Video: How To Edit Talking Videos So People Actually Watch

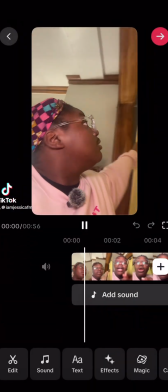[0:00]
This video is awesome because I want to tell you about my way of editing. Welcome in.
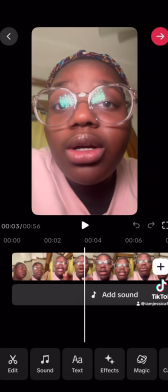[0:05]
So right here, you see me going in and clipping.
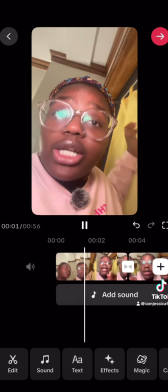[0:07]
I'm trying to mark out the moments where I'm either not talking or about to switch topics.
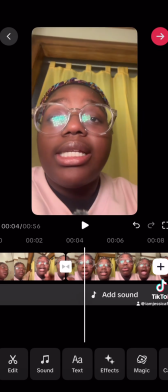[0:14]
And then I use that as a point. When I get to the end of a breath or the end of a sentence, I like to clip it.
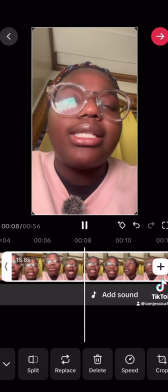[0:19]
And if there's extra words or extra text, I make sure I go in and clip around that.
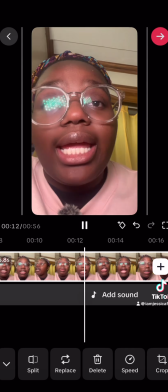[0:24]
Sometimes I'll go in and slide it left and right, but sometimes it's better to just split it and then just delete the part where there's extra talking.
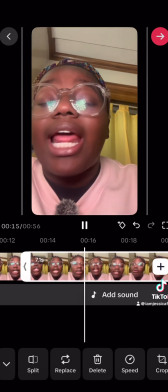[0:31]
I am really good at taking my time to find the moments when I am between thoughts.
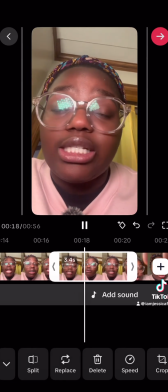[0:40]
Clipping or splitting a video or a moment between thoughts allows you to manipulate the timing.
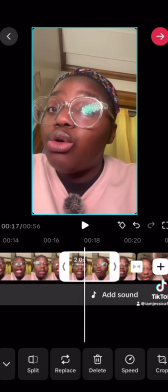[0:49]
You are not affecting your message, but you have to go in with the understanding that a lot of people,
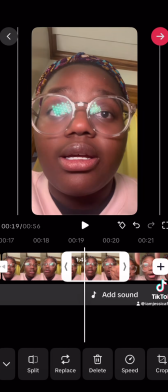[0:55]
those first 3 seconds, if you do not hook them in, they're out of there. And then keeping that attention, you got to do quick cuts.
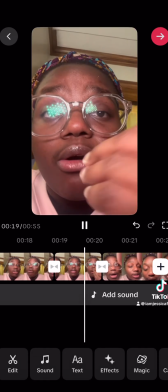[1:04]
Think about really when you're scrolling, look at your favorite videos, your favorite content creators.
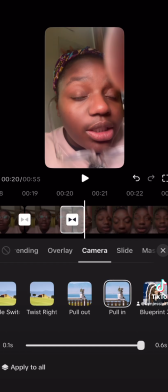[1:08]
What are they doing? How are they keeping you hooked in? I mean, reverse engineer their content.
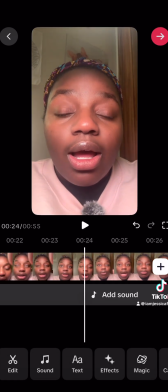[1:15]
And what I'm doing here is one of my favorite transitions is pull in, and it just literally pulls the audience in.
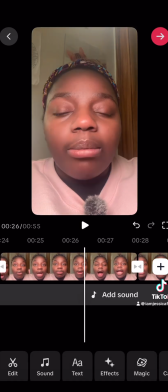[1:24]
And I've been using it pretty consistently for about 5 to 6 months.
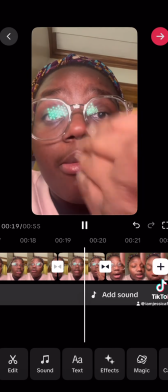[1:27]
So I tend to stick with the ones that make my editing style or my content feel familiar.
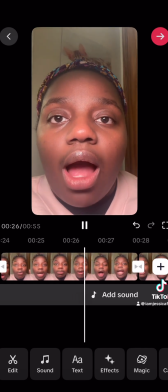[1:36]
Ultimately, I want my audience to be able to recognize my content,
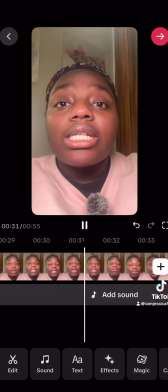[1:40]
even if they don't recognize my face right away every time, or if my voice, whatever,
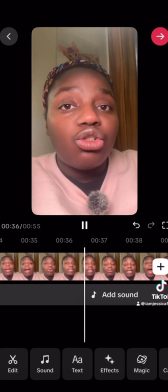[1:46]
my content will feel the same and I create this feeling by having basically a signature transition.
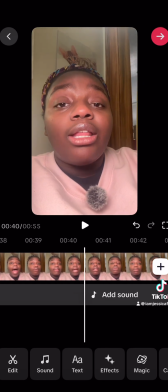[1:55]
So for you, when you're creating your content, you can figure out what that is for yourself.
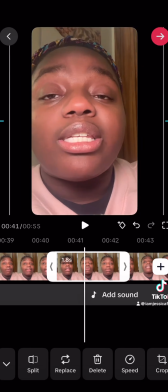[2:01]
Now, a tip on editing speech. People talk, and sometimes we get long-winded.
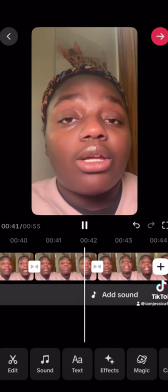[2:07]
And even when we do perfect takes, sometimes there's still air in there. And that air makes your video feel slow.
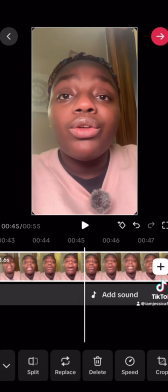[2:14]
We are in a fast-paced society, and we want people to binge our content, people who are used to following long form and people who are not. So how do we do that? We find more moments to clip. If you see me throughout this, you'll see me pinching in videos to bring in closer.
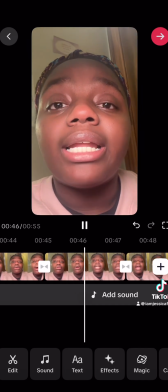[2:29]
That is to create an element of intimacy that may or may not be there, but psychologically,
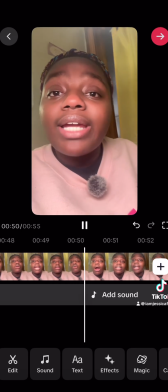[2:36]
even if they aren't processing what's happening, they're listening to the message and then actually feeling like they're getting closer when I pull in that frame.
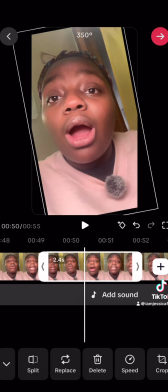[2:45]
And I tend to do that on moments that I really want the listener to lean in on.
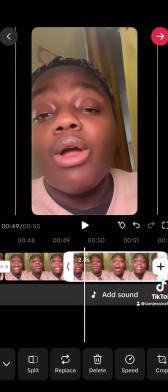[2:50]
So I can kind of create that lean in a way that I couldn't do with just my voice if I were talking to them in person.
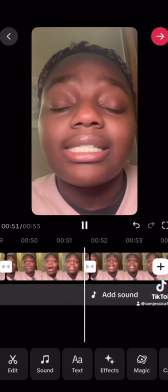[2:59]
So doing things where they say oftentimes, whether you're familiar with this or not, changing positions or changing your background or changing clothes or moving a gesture, something to suggest the passage of time.
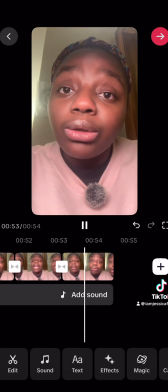[3:13]
Sometimes you'll see content creators